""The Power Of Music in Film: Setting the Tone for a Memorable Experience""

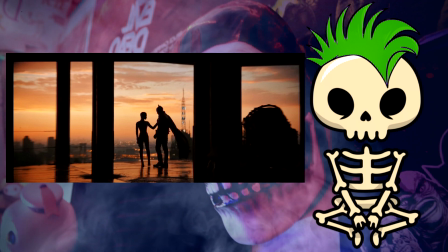The city's eating itself. Maybe it can't be saved. But I have to try.
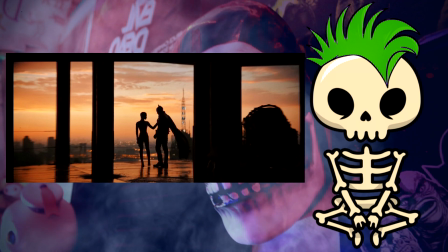Push myself. These nights all roll together in a rush.
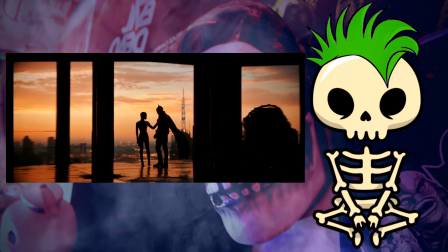Behind the mask. Sometimes in the morning, I have to force myself to remember everything that happened.
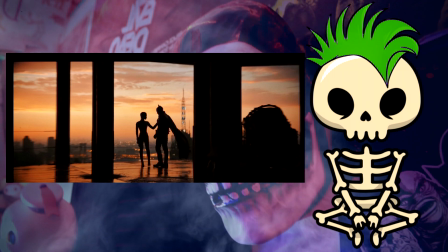That just gave me the biggest chills in my life ever in theaters, and that's not the part that I want to talk about.
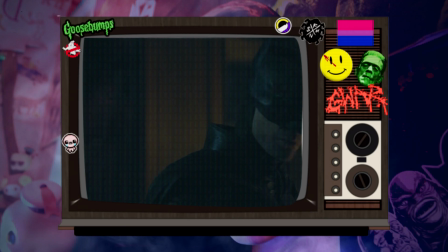The part that I want to talk about is immediately after following Riddler's first victim at the crime scene,
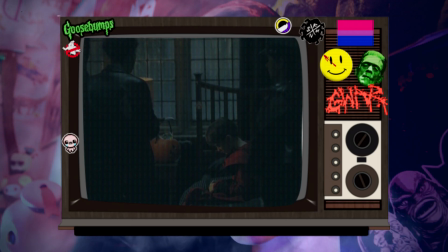Batman shows up and sees that another young boy is there as well, lost and confused,
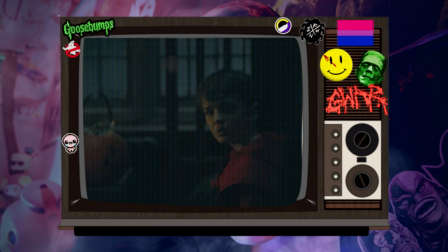alone, scared. Batman just doesn't see a young boy. He sees himself.
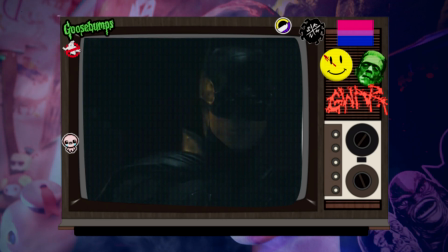He sees what he was like when his parents were murdered all those years ago then just slowly we descend into something in the way by nirvana
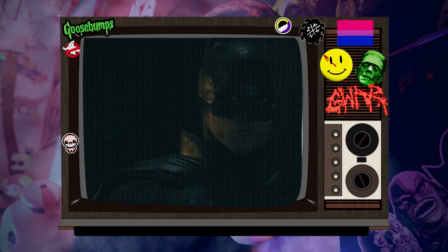and we slowly hear the guitar pick up we see and we follow gotham
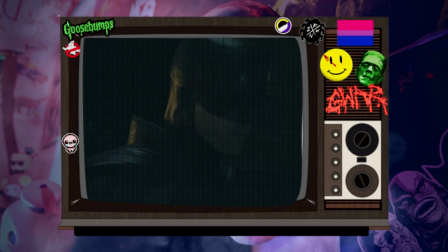city through the night batman is heading back to the bat cave it's insane
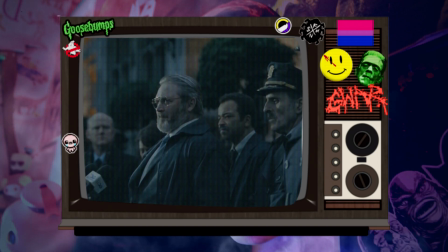it just the song sets the whole vibe for the movie from there on out if you go and listen to the lyrics or something in
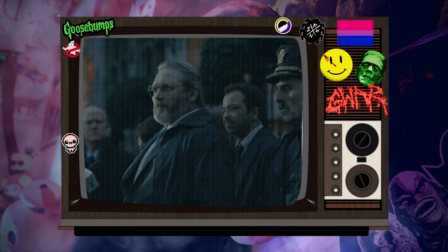the way it talks about a time when kurt cobain was homeless and was under the bridge eating fish just feeling dreaded,
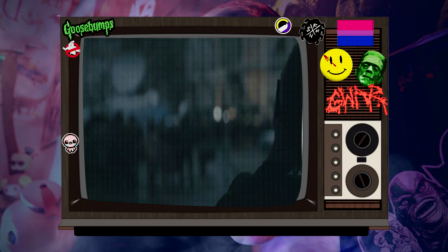just feeling defeated, almost as the same way as Batman is feeling.
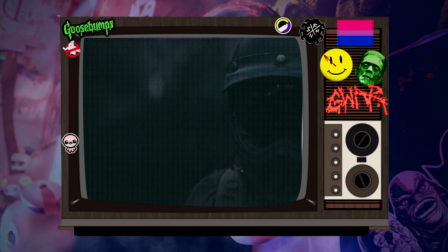Immediately hearing the song in the background, you just start to sense the dread, the tiredness, the loneliness, the dark,
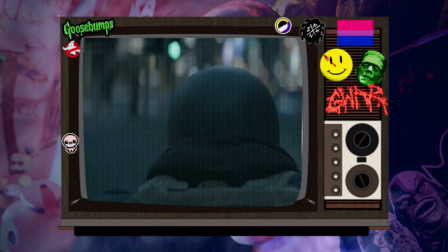nocturnal feeling that Robert Pattinson's Batman, Bruce Wayne,
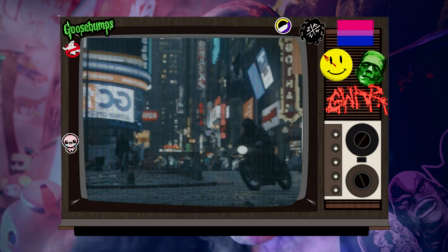is feeling, struggling to keep the appearance of himself in both the public eye,
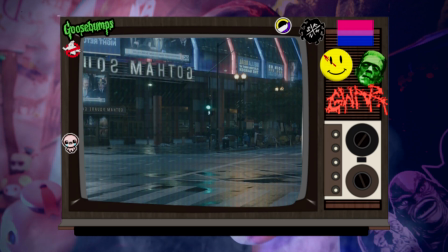yet trying to be the guardian of the night for Gotham.
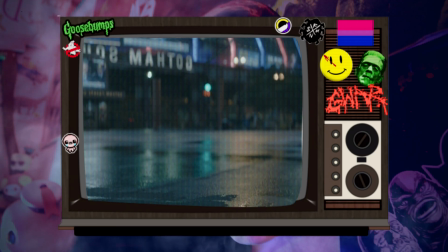It's difficult for him. He has to adjust from daylight to night in an instant, prefers the night.
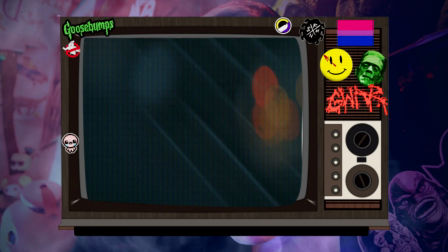He's becoming more of Batman than he is Bruce Wayne, and it's just taking a toll on him.
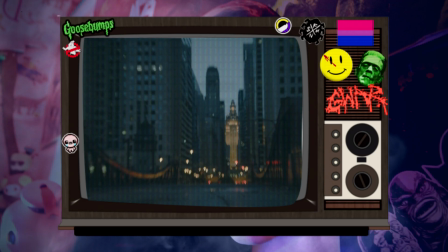Kind of gives the same sense of hopelessness and sense of dread and tiredness.
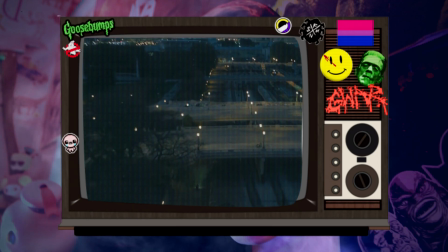This is barely a year two Batman, and he's just not sure even if the city is worth saving for.
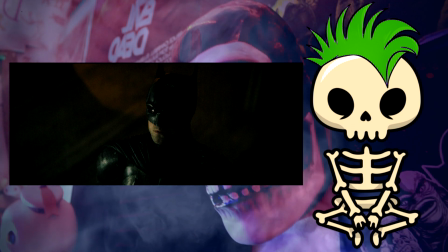Matt Reeves definitely put in such a good choice of song in that for the
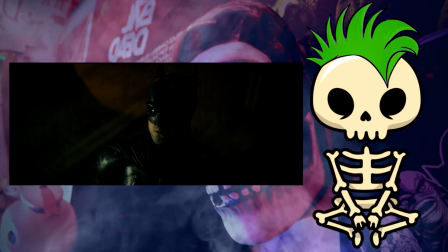particular scene in the beginning and towards the end of the movie as well.
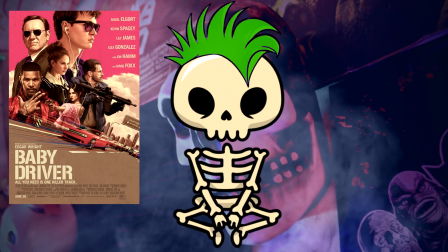Next up on the list, we got Baby Driver from 2017, directed by Edgar Wright.
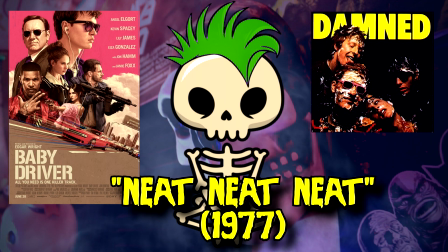The Damned, Neat Neat Neat, from the album Damn Damn 1977. If you know anything about Edgar Wright and his style of directing, you know that this man definitely takes it to a different level.
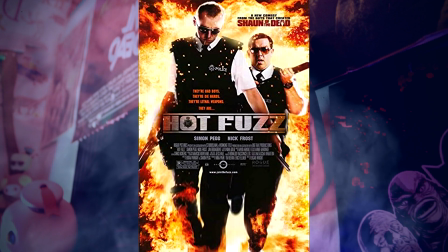You may have seen one of his movies or heard of, such as Shot of the Dead, Hot Fuzz, The World's End, and the most famous of all, Scott Pilgrim vs. The World.
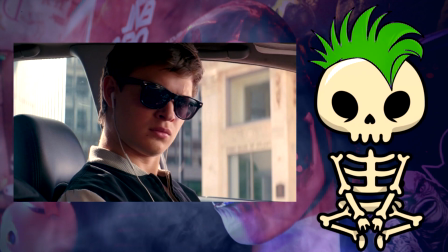The first time I got to see Baby Driver was at a free screening, which was about two weeks before it was supposed to come out,
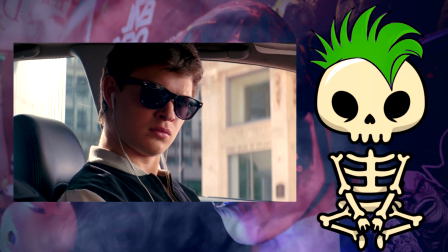and you goddamn right know that I went back two weeks later to go watch it again.
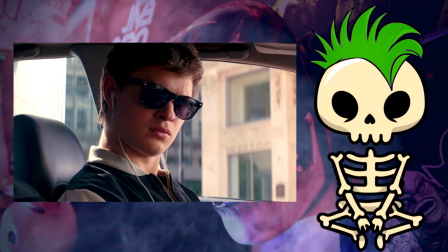within the first 10 seconds of the movie you know that you're in for something different you know that you're in for something that only someone as
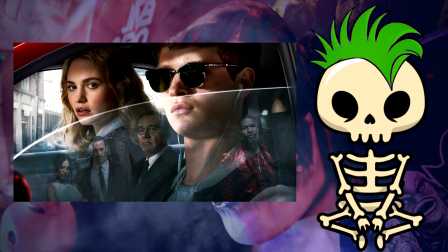crazy and as amazing of a director edgar wright is you know that this is going to be something special to watch and to listen to to think about even after the movie is over i've always been a huge sucker for behind the scenes footage and dvd commentary for those that even know what dvd commentary is or still even watch movies on a DVD player, not stream, because that's one thing that I honestly miss about DVDs is the DVD commentary and the bonus features.
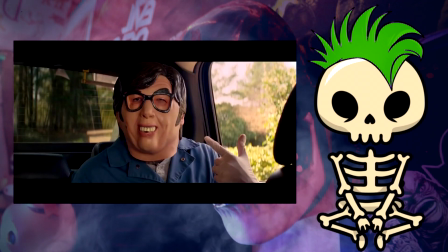The one specific scene that I want to talk about from Baby Driver is the Bankai scene.
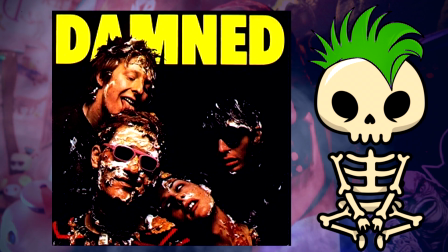Besides the fact that Edgar Wright picked one of my favorite English punk rock bands, The Damned,
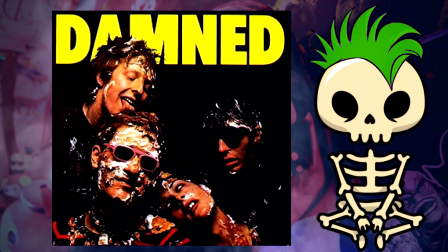for this scene, it has to be one of my favorite memorable scenes in the whole entire movie,
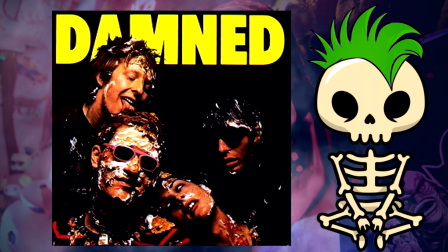and the one that a lot of people seem to have remembered watching in the theater or remember watching the trailer from this specific part.